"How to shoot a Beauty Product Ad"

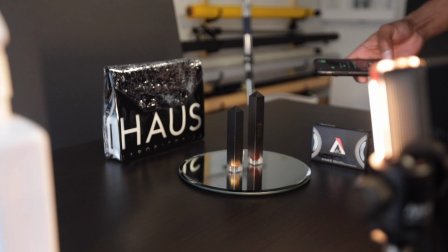4:07 Now so these lights are the Aputure MC and I've got four of these and you can set these to any color that you want.
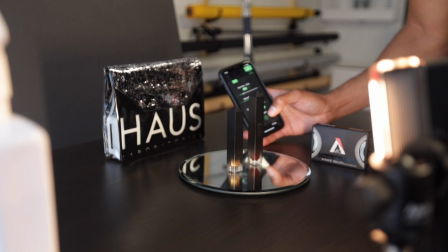4:16 So you can also control these via an app.
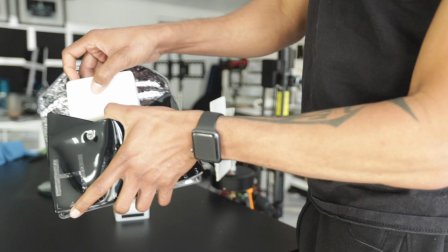4:19 You can change the color turn them on and off and I managed to fit two of them inside of this bag which actually worked perfectly.
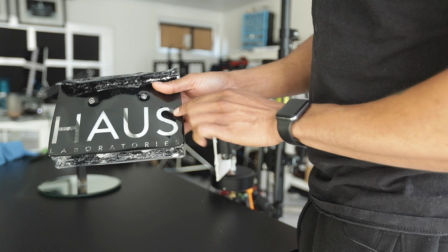4:29 Now things work out like that sometimes and sometimes you have to be a little bit more inventive.
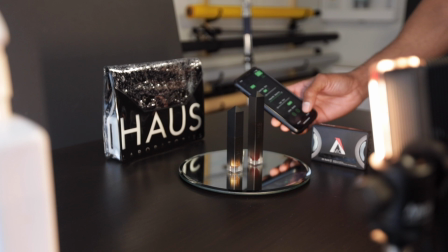4:34 So what I've set this to do is to change from two colors. So I'm changing from purple to pink and that's just the colors of my choice and I just set the intensity
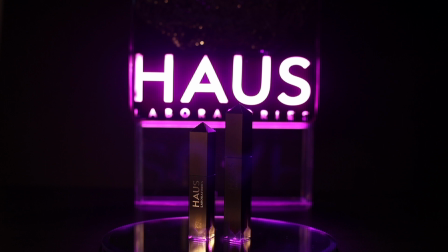4:42 and the colors that I want and I hit run and voila there we have it.
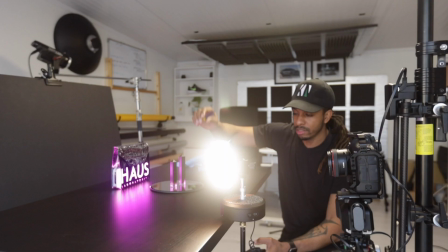4:47 So that produces such a nice and pleasing background for me for this particular shot. So right at the end of this shot where the crane comes down and it's now pointing directly at the product I want to bring an additional light
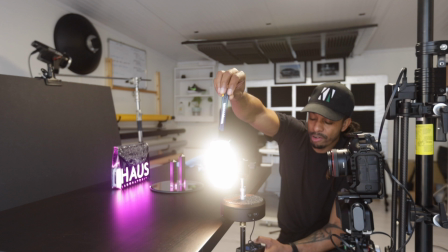5:00 just to light up the face of these right so I'm using this light right here and it's on a turntable and at the end of the
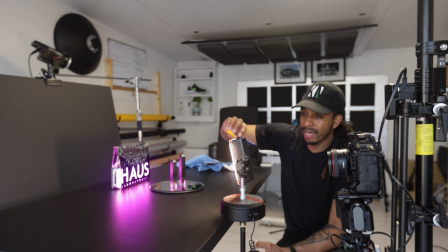5:08 shot that is just gonna come in and just illuminate the front as we can see right here that's what it's doing. However what that is also doing is affecting my background.
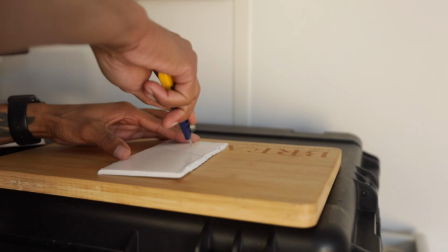5:19 So it's throwing some light over there that I don't really want.
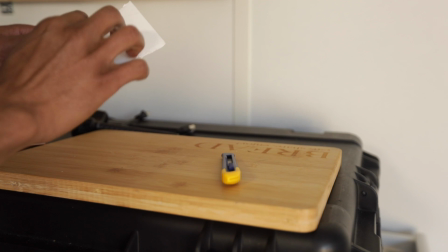5:23 So I'm gonna try to flag this somehow to stop any spillage on the background and anywhere in the frame that I don't want that to illuminate.
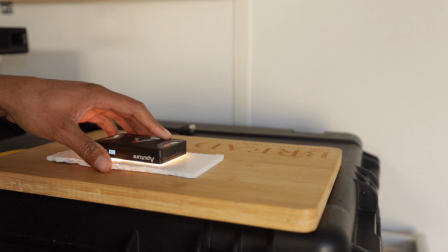5:33 Yeah so just a little hole where I can control that
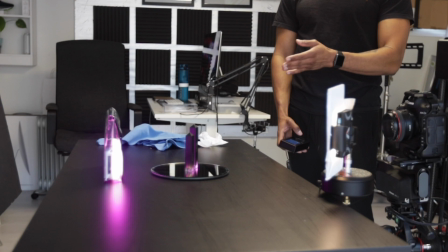5:38 light a little bit better so I don't have it spilling too much on either side.
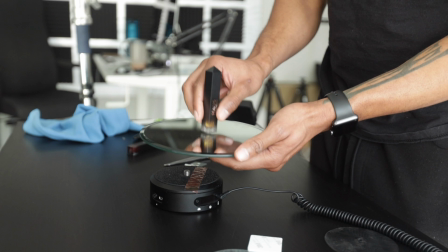5:42 So what I want to do for this next shot is to rotate the product whilst it's sitting on the mirror.
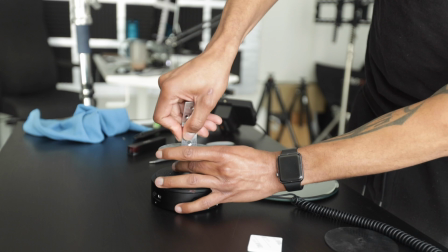5:48 I don't want to use a regular turntable because that moves a bit too slow and it only moves at one speed.
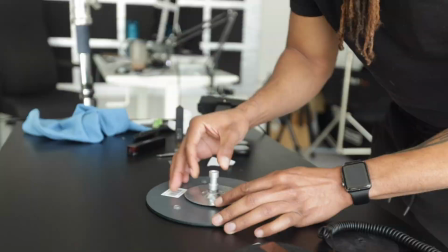5:54 And what I'm going to do doesn't allow me to speed it up in post-production because there's another element to this, not just the spinning of the product.
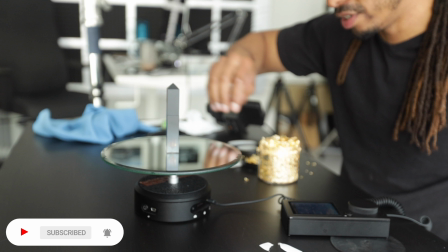6:03 All right, so for this shot, what I'm going to do is spin this and I'm going to drop some gold leaf.
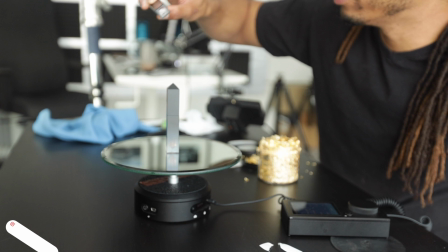6:08 Now this has two flavors. This one is a gold one and this one is kind of a rouge I suppose
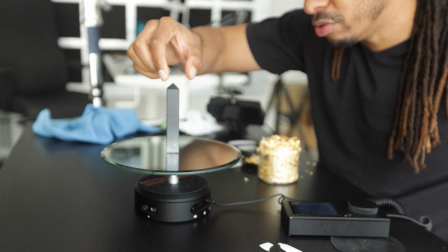6:16 reddish yeah I already want I don't know the actual color but um this one is gold so I'm gonna be doing something to do with gold
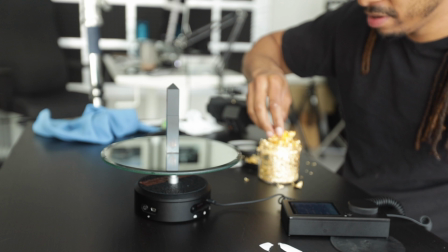6:26 with this one so right here I have some my days this
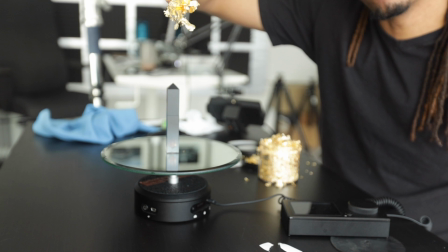6:31 thing is messy so the idea is I'm gonna drop these and I'm gonna turn this so refine the
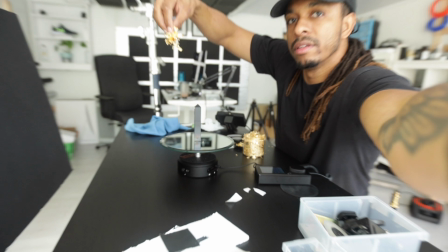6:38 start so I'm gonna drop them from all the way up by the top so
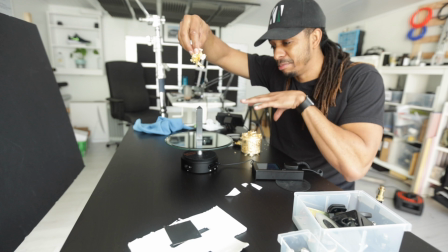6:46 I'm gonna drop them from all the way up here so they get some nice air I think as it comes
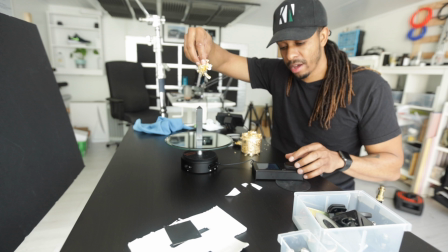6:51 down and I'm gonna obviously spin this the fastest that it's gonna go and see
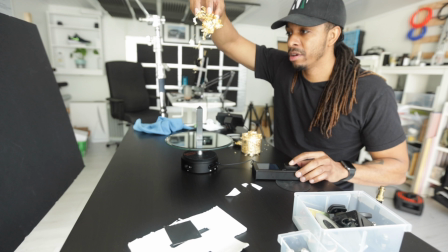6:57 what happens so here it goes so I'm gonna drop yeah
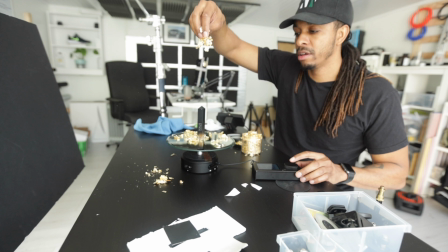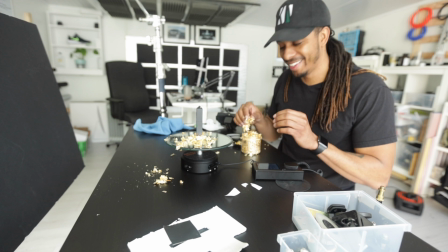7:09 that that is yeah yeah I don't know about that.
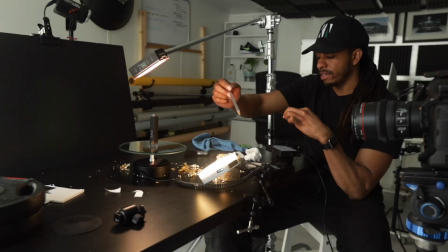7:18 I don't really know about that. It may or may not work. Let's come over here to the lighting. So I have two lights here. One at the top and one just at the bottom pointing into the product.
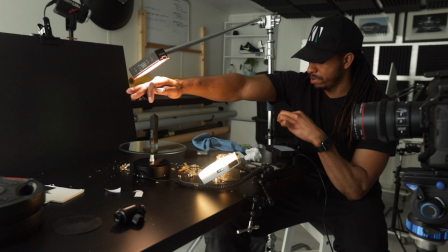7:30 Right? So the one at the top as we can see that at the top is providing that little glow at the top triangle.
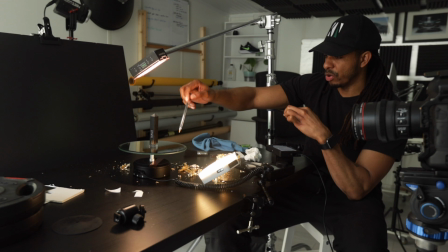7:40 So it's doing a really good job of that.